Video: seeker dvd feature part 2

Richard is a woodsman, so his costume is a very functional costume.
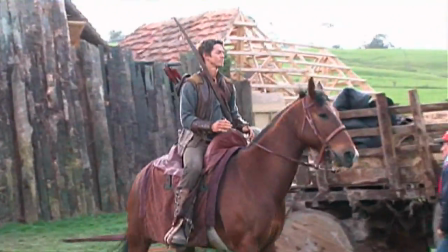There's leather, the colours are, sort of quite earthy. And this is where Kaylin keeps her daggers.
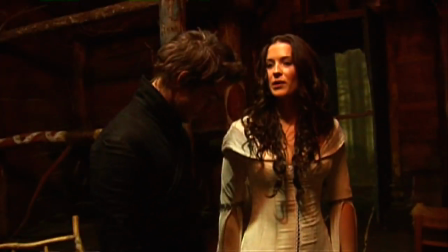There's none there at the moment. No daggers there right now. We don't need to fight yet, do we? I should be armed at all times, but for a set tour I figured I'd be alright.
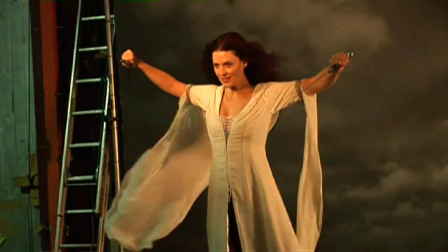I wouldn't get into any scrapes. So this is a Kaylin Confessor coat. The weight of this it's quite a heavy fabric, which gives it a really good flow.
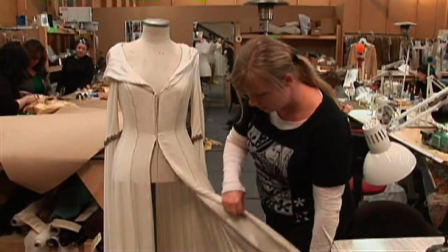The velvet catches the light a little bit. It's lined with silk so that if you see the inside, it sort of you get a kick of light.
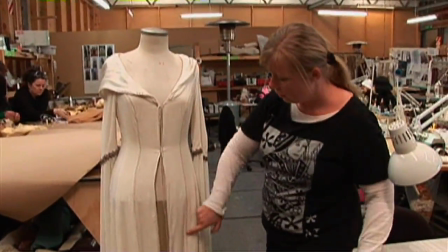It laces down the front. There's hand stitching all the way down here in a metallic thread that's one thread silver, one thread gold.
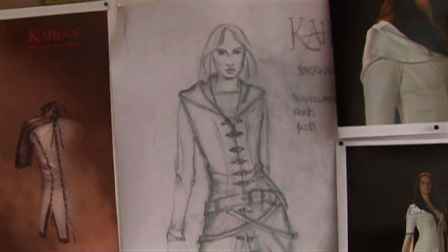And then down the back we've sort of got this lacing system which is
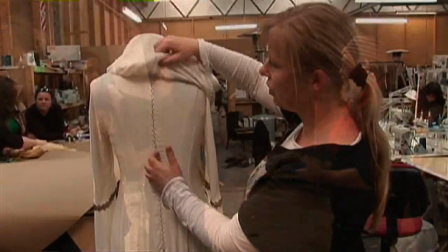a design detail, but also we can thread this through with elastic,
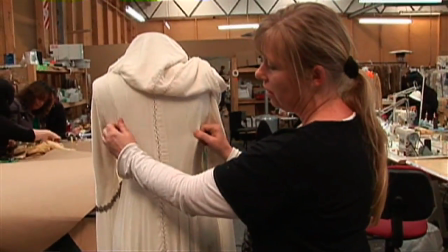which means that we can sort of give more movement across the back, but still keep the shape.
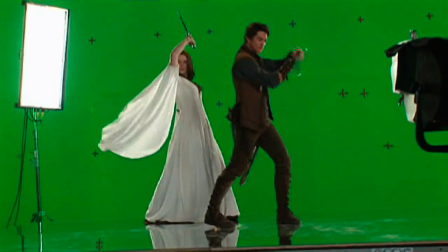So that's kind of useful for the stunts and action sequences.
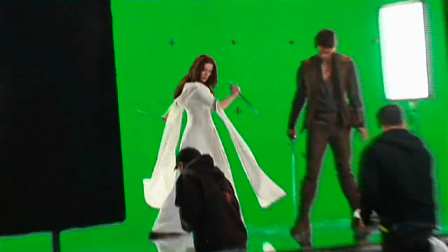One thing that exists in New Zealand, and some of this,
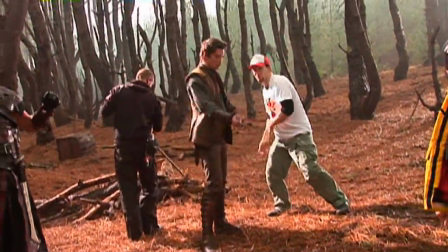has to do with the television industry that was created by Rob Tappert and Sam Raimi many years ago during Xena and Hercules,
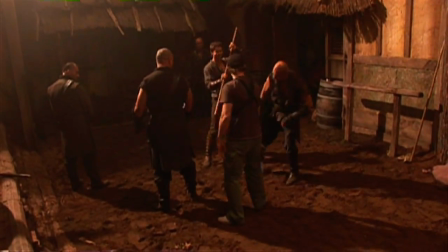is that there are some just extraordinary stunt performers and fight choreographers. Alan Popperton, the stunt coordinator and swordmaster for the show, put together a very
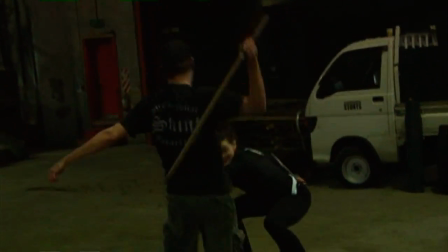intense sort of training regime from day one, which they learnt, and it taught them everything from the basics right through to double swords,
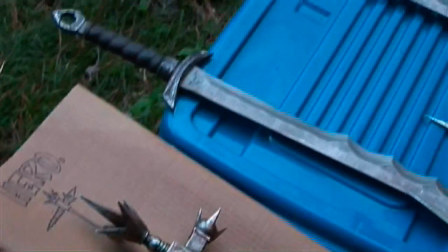and naming each part of the weapons that they were using.
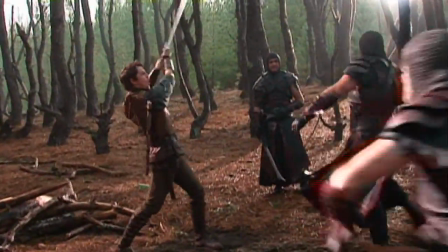Craig came with a massive amount of adrenaline and just buzzing, and was really, really keen on trying anything that we threw at him.
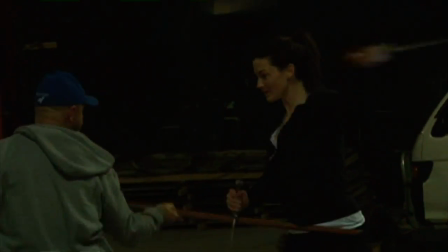And Bridget, with her sort of a dancing style background, good flexibility with the dancing as well.
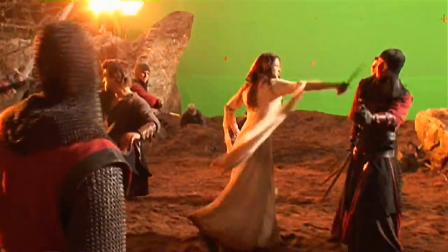I think you see a man and a woman fighting together as equals.
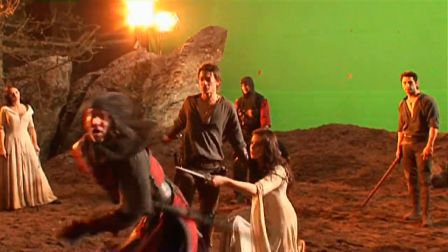And a lot of
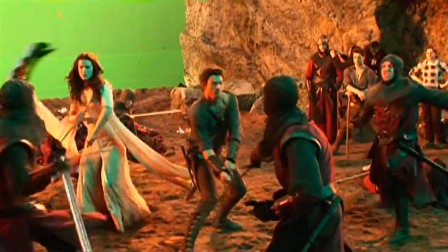fantasy, science fiction, action generally has either a male hero or a female hero. But this show has both. We're very fortunate also, I think, to have lead actors who are very athletic.
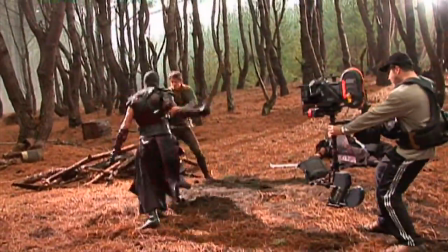If you take Craig's character, Richard, he's from the forest, so he's used to axes and things like that. So his swordplay is based on that.
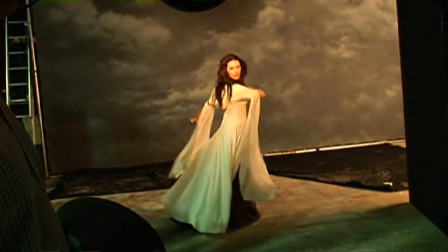With Bridget, using her dancing background, we sort of thought it'd be kind of nice to have her flowing.
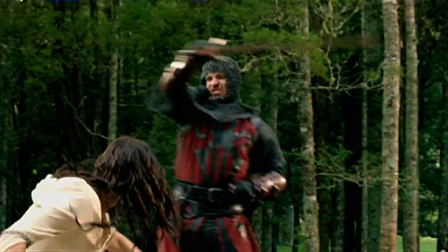She's got, flowing movements with double daggers and swords.
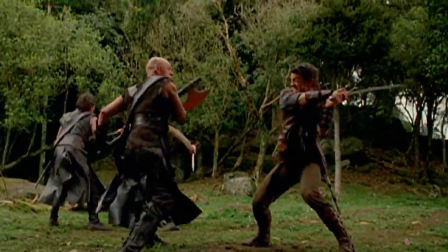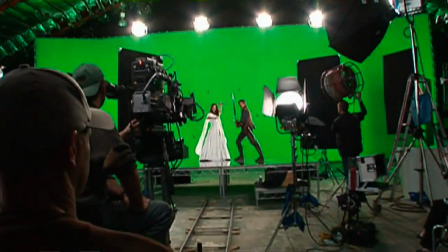The horses that we got on set belong to Wayne McCormick, who is, we call him the Gentle Giant.
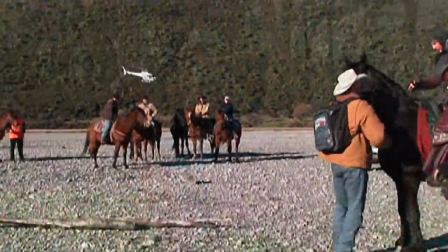He is an absolute pleasure to work with on set. Him and his horses, it's just this calming effect. And I've never dealt with it before, ever.
Richard.
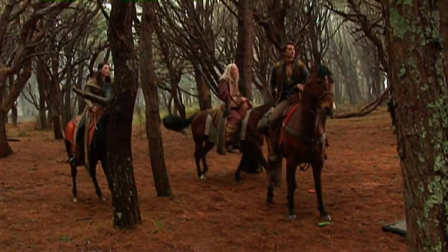I'm okay.
Yeah, their experience are pretty limited.
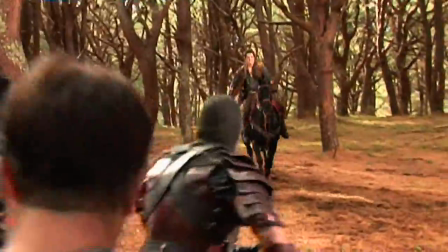Craig, I think, may have worked on a show, just only rode a couple of times.
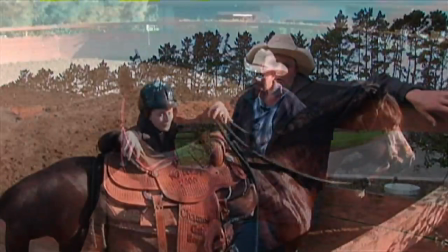And Bridget, from my memory, she hadn't rode at all. In one way, it's quite an advantage to us because we can mould them,
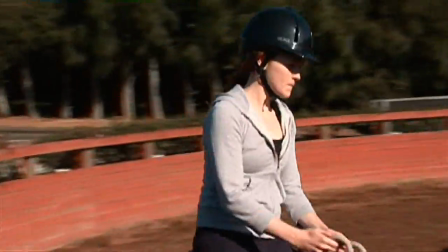and sometimes it's harder to change habits and what it is to show them the basics right from the start, and mould them how we want.
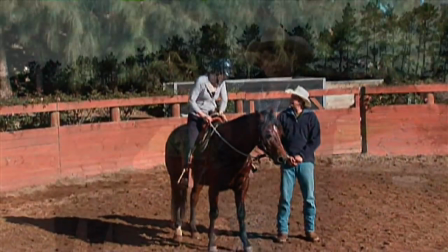So we had them out here every day for probably three weeks or more, and yeah, they're both fairly confident riders now.
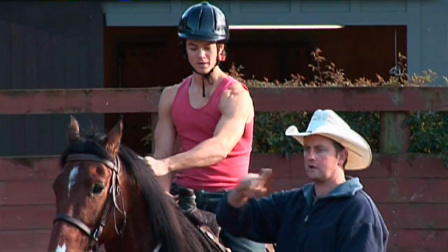Craig especially very confident, and he's quite an accomplished horseman in a short time, so they're a pleasure to work with, make our job easy,
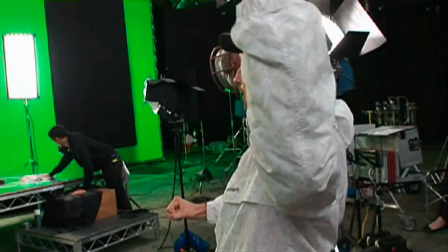We do a lot with surprisingly little. There are also, some incredibly talented artists in New Zealand.